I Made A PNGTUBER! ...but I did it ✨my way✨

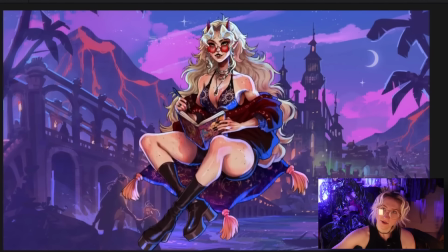991s
So you actually get a jitter on the line art, a jitter on the shading itself, everything's sort of like floating and bobbing around and pretty decent for the most part.
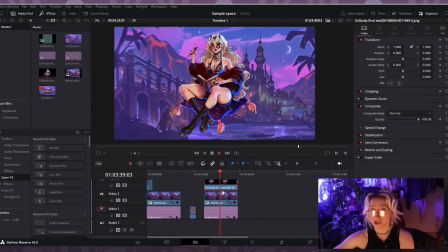1000s
But of course with this model, you might be noticing that I can't exactly change expressions very easily because this is all one file on one layer,
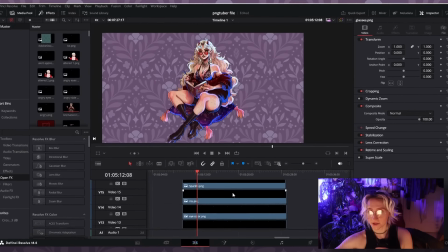1008s
and how am I gonna get those expressions in there? My solution for that is to essentially use this model at about 3 to 4 layers. That way I can still change out the expressions,
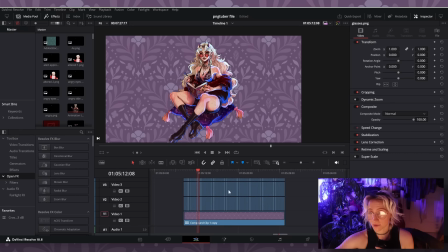1019s
but I don't have to use all of these layers all the time because this would be not only super annoying to try to like individually rig every time I use it,
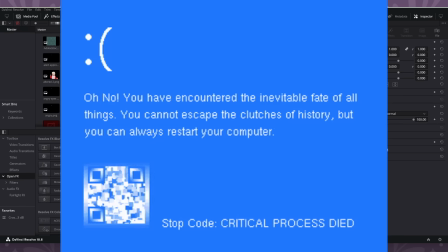1027s
it would also probably crash my computer.
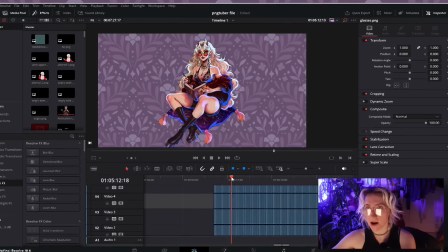1031s
But first, before I get into all of that, if you're curious how I got here with the frame jitter and the lighting and everything,
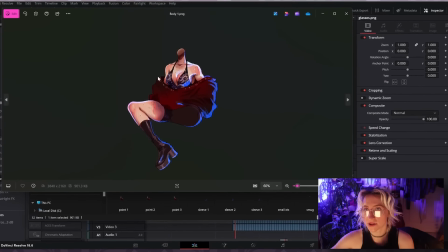1038s
like I said earlier, I saved individual PNG files with each different frame of like the lines and lighting.
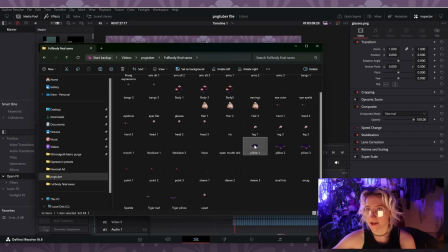1046s
There's no like movie magic there, it's just something I drew by hand, and it's a little tedious and annoying.
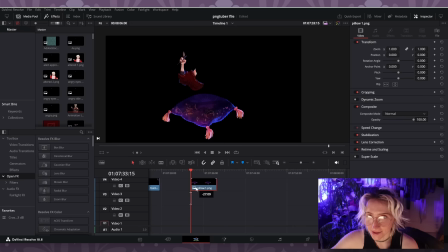1051s
So what I did then, I'll use this little pillow as an example, is I took those PNGs and then just dragged them directly into Davinci Resolve.
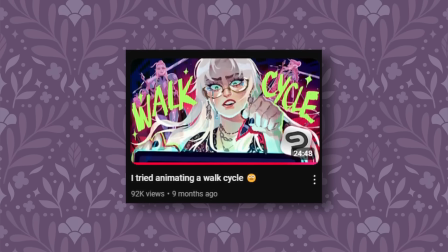1060s
And if you've seen my animatic videos or my animation videos, this will sound a little familiar to you,
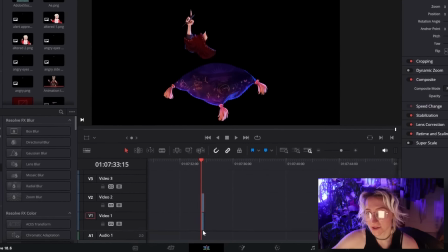1065s
but I basically took that individual file and I just turned it into a single PNG image that's like sort of short,
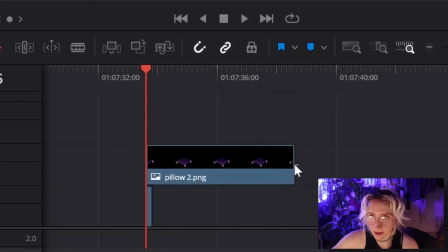1073s
turned them into a frame, and then I took the other frames, pasted them in, making them the exact same length as the first frame.
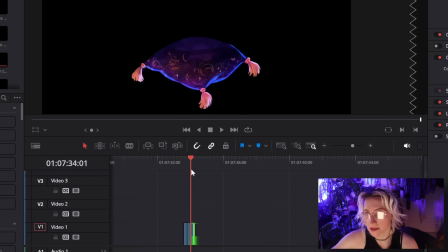1081s
And then once you get like a 3-frame sequence here that runs together,
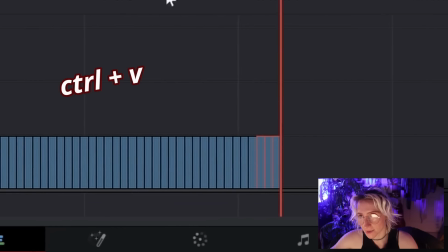1085s
all I did there was take them and paste it a crazy amount of times just to get a good length sequence.
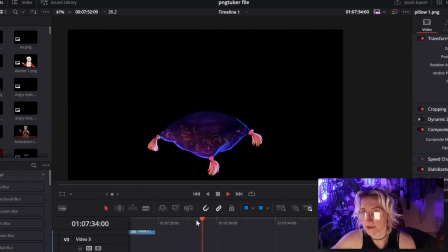1092s
And then when you play it back, you end up with something a little bit like this.
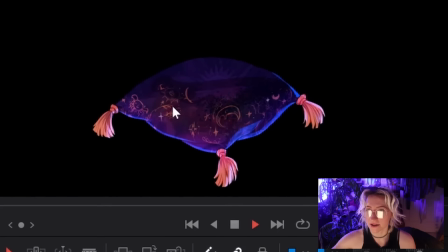1095s
You get the animation sort of looping and you get that jitter that makes it look a little bit more hand-drawn, a little bit more like snappy.
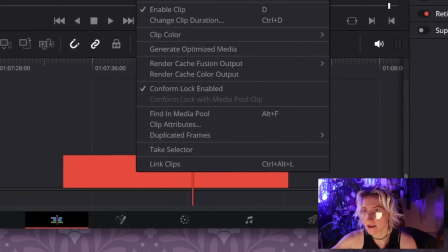1102s
And then from there, all I did was select the entire length, click create new compound clip,
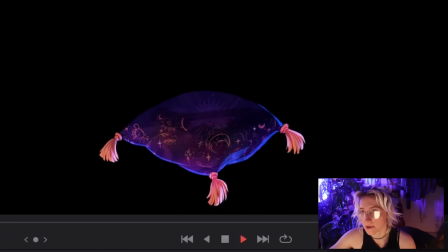1109s
and now you've got an entire clip of that looping animation that you can move around, you can do whatever you want to,
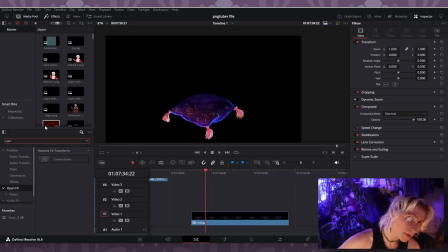1115s
and that means you can also apply effects to the entire thing.
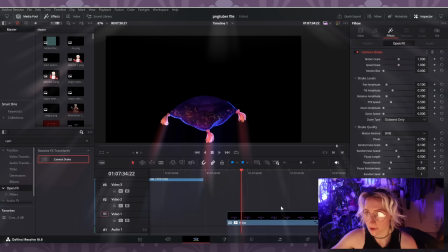1118s
So I just take a camera shake effect, drag it over, slap it on here, and whenever I go up here and adjust it, I usually just kind of go low, and then once I get like a baseline, I can adjust it from there, but I'll turn it up a little bit so you can see it.
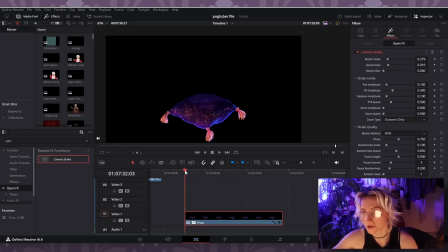1131s
But I added my camera shake effect so that I can kind of get that motion to it. And you play it back, the pillow looks like it's it's floating in midair. Look at that, beautiful. And if I scroll over here, that's what all of this is.
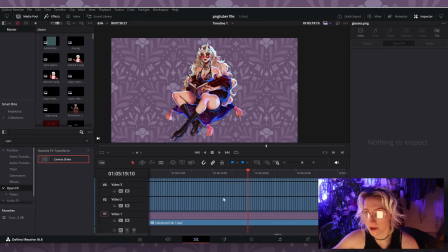1142s
These are all of the individual frames without being merged, just playing back all at once. Most of these just have a camera shake applied to them with varied levels. That way I can get some of them to like move independently and some of them move together.
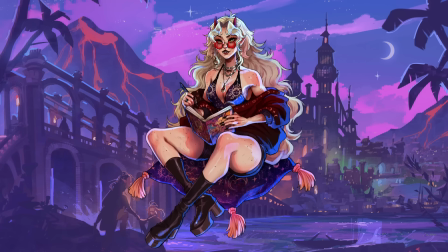1157s
Like for example, the body and the head and facial features, some of those move together in sequence and have the exact same settings. Then for example,
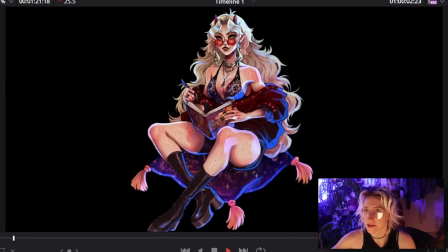1167s
the pillow down here has a different level of camera shake to it so that it looks like it's moving a little bit more independently from the rest of the sprite.
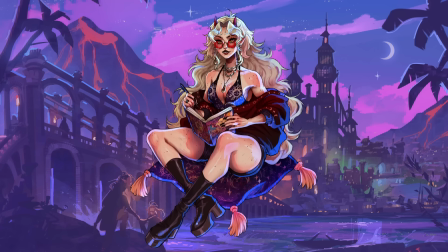1175s
Gives it a little bit more variation. I think I did the same thing to the hair as well.
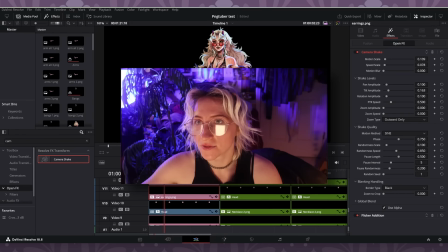1179s
But then I also went in here just to have a little fun, make it look more visually interesting.
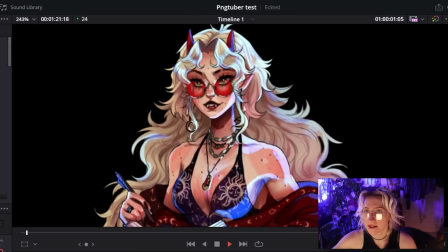1185s
I added a few more effects to anything that was metallic. You can see like a slight flash happening like on the earrings and some of the jewelry here.
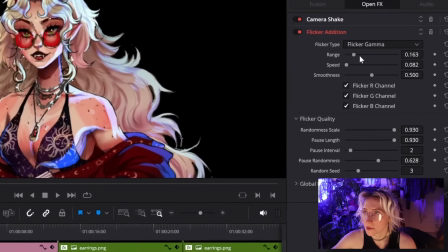1193s
And that's just because I added like a little bit of a flicker addition filter here,
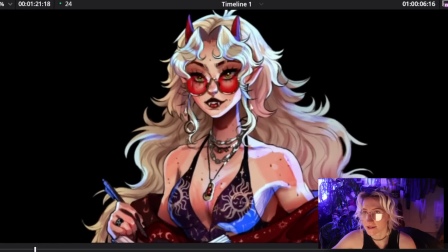1198s
where if I turn it up, you can like really see the earrings having like a big reflective quality to them.
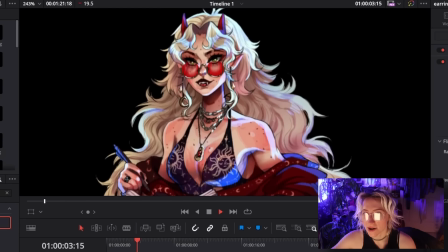1203s
I turned it down pretty low on here, but that's just like another extra I did to add a tiny bit more movement.
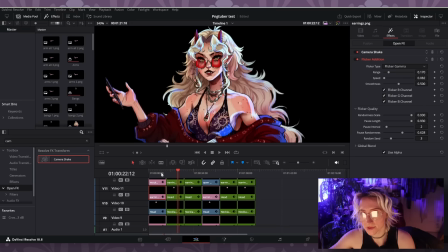1209s
Not super necessary, but I thought that it was like fun and again, visually interesting. So how I'm going to get this to work to actually be able to change expressions and use it in videos and stuff,
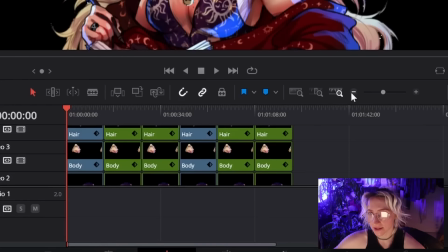1220s
I have a file here just with each like individual element in sequence.
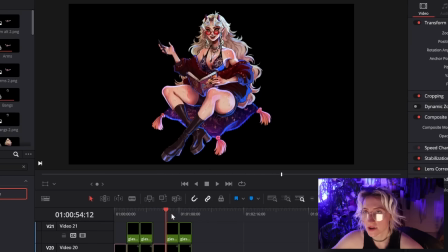1224s
And right now each one has like a different hand gesture going on so that I can use these as presets.
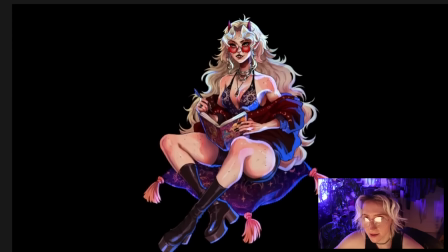1230s
All I'm going to do is take this default set here and it's already like timed and animated.